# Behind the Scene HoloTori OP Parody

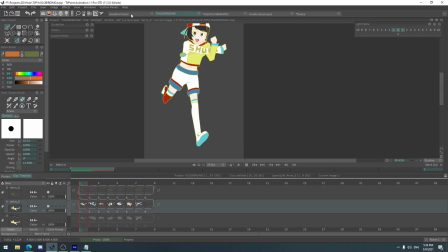20:38 So for yeah, actually I animated the boxes as you can see here.
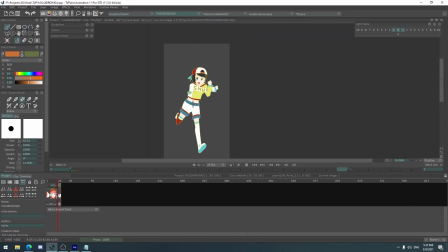20:43 It's just a matter of putting it there. So I have this. I think I mentioned how I have it like this way. Like as you saw a while ago, I had to rotate this, just so that I can draw it upright.
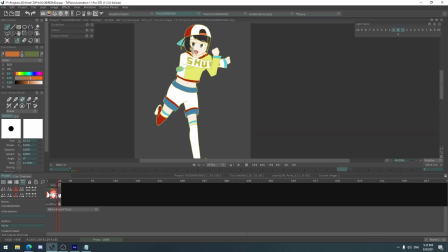20:58 The reason behind that is so that the size is big, the drawings are big, and when I zoom in or zoom out,
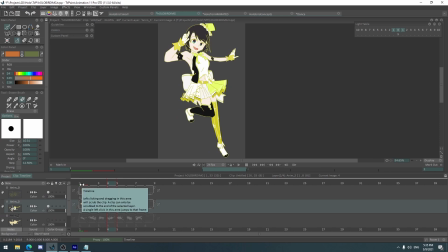21:05 or even if I resize it, it doesn't lose that much quality because it's already that big.
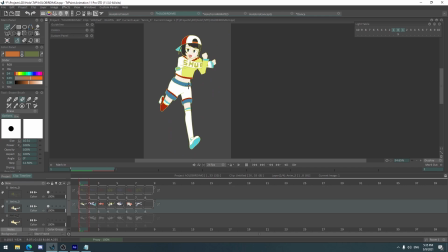21:11 So for Subaru, I was shocked recently because she released a picture, or like showed a picture of her wearing a jacket, a blue jacket, that has the word Shuba on the sleeve.
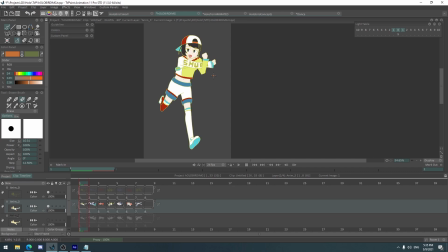21:27 And it's completely coincidental, or coincidence. I'm sorry, my English is bad. English is not my first language. Yeah, I've been talking for English for almost 20 minutes and you just realized that. Yeah.
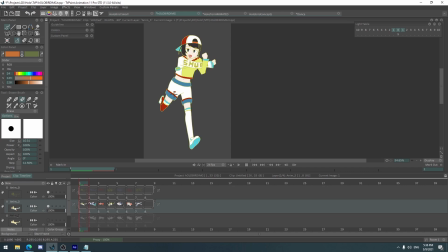21:42 So yeah, I didn't want to change that much the design from the original one, so I keep the color scheme and all that stuff, especially like the socks also. So yeah, like the top, you can't really tell that it's different, just the sleeves being longer. Yeah. And then showing the Hesso, because everyone is showing their Hesso. Woo!
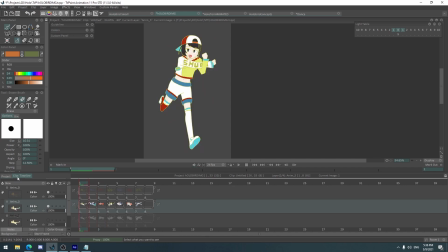22:01 So yeah, that was supposed to be one of the boxes around here,
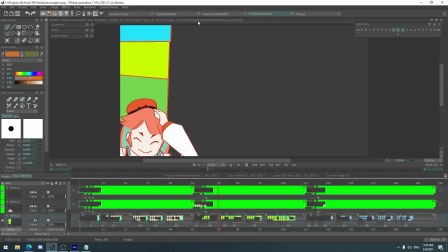22:06 like it's supposed to be, but I end up not putting it in because
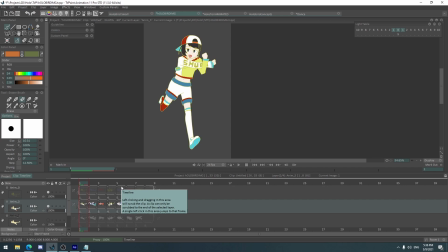22:12 I was too tired to just crop an image of their belly button and you're showing it there. And I'm not sure if everyone likes that kind of meme, because I'm still in the half and half, so and so.
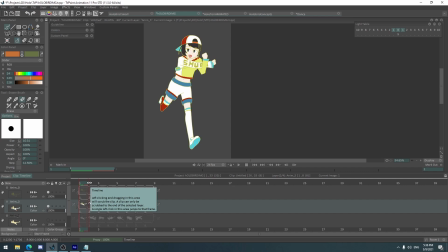22:26 I don't know if I like this meme or not, because I know a lot of people will like just post it and like it for the appreciation of the belly button meme.
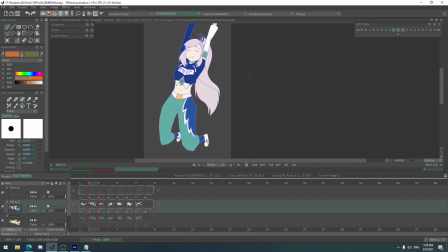22:34 But yeah, whatever. I'm trying to explain something that I can't even comprehend. So yeah, for this one, I'm not so sure about the design on this one. I mean, it's kind of cringe. I know it's kind of similar to Supreme, Supreme merch, where there's a word in front of the chest or whatever it is at.
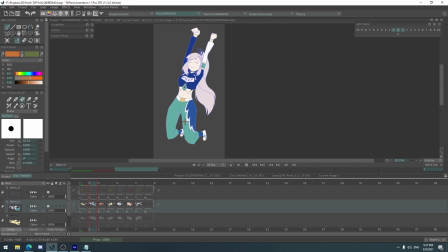22:53 And the reason why I choose the blue sweater, I think the blue sweater is simple enough, and then why I have that as a main theme or something is because she posts some thumbnails where she's wearing a blue sweater,
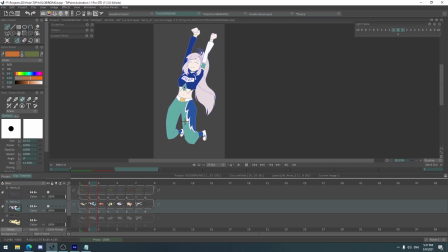23:12 and that was a fan art of her like wearing something else. And I thought, oh, so this is like the casual thing, and I guess it's canon now because she claimed it or something.
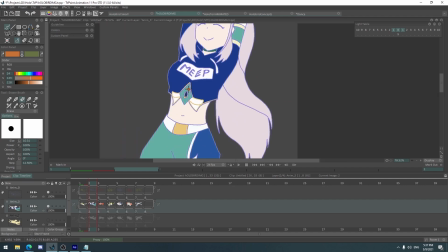23:21 So I just put a little twist on it, and I don't know if people like this or whatever, and I don't hear anyone complaining about it.
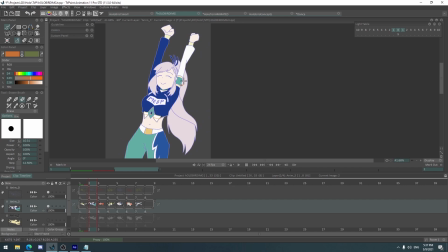23:29 I mean, this part here is pretty much the same as the original.
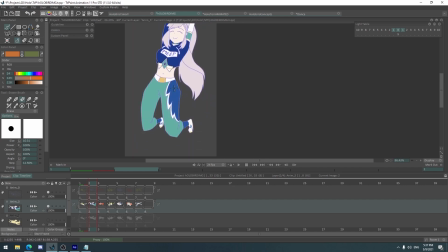23:34 I just kept it on one sleeve, so it's kind of stylish, I don't know, but still kind of casual at the same time. So yeah, but once they have their different costumes, this is, no one's gonna like talk about this, and I'm just talking about why I did this and that.
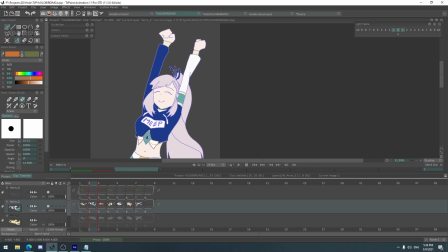23:50 I changed the hair clip she has to a hair tie or something.
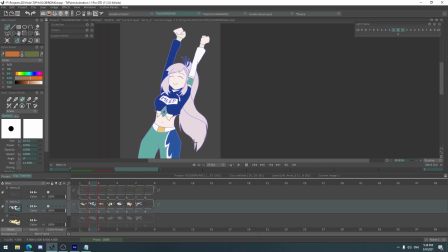23:56 So yeah, I really wanted to change the hairstyle too, but I think if I change the hairstyle, it's gonna change her silhouette, so I have it remain the same.
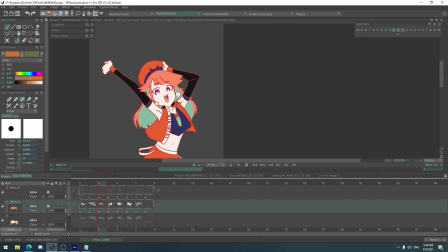24:08 And same goes for Kiara. And I didn't mention this, I keep forgetting it.
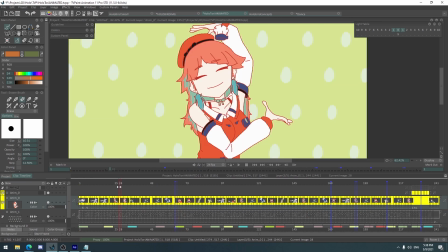24:12 That's because I never learned. First of all, this thing's on her ears.
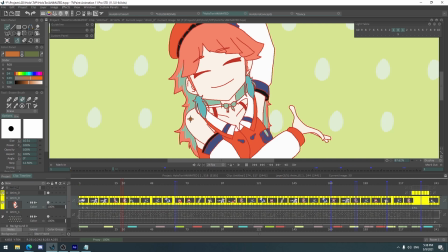24:18 It's not actually on her ears, it's in the back of her ears, and that's her feathers.
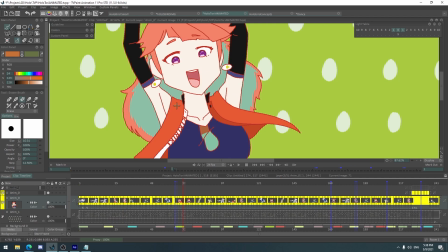24:23 So technically what I have here is not Kiara because she doesn't have her feathers. But yeah, my mistake there.
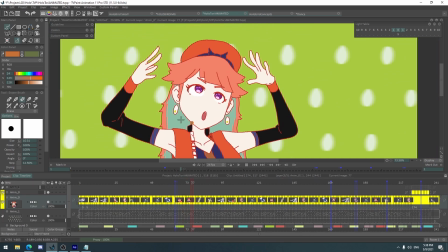24:31 I didn't knew that beforehand when animating this, so yeah, more research next time.
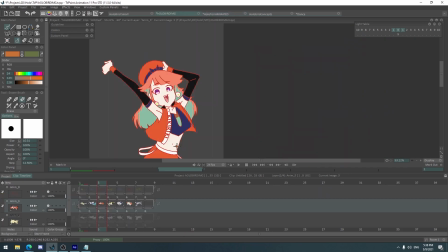24:37 And that was like tweeted like really long time ago. So yeah.
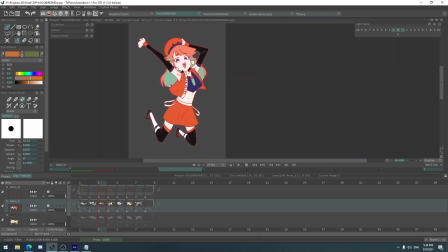24:42 So what we have here, the design, I sent it to my friend and he said he likes it.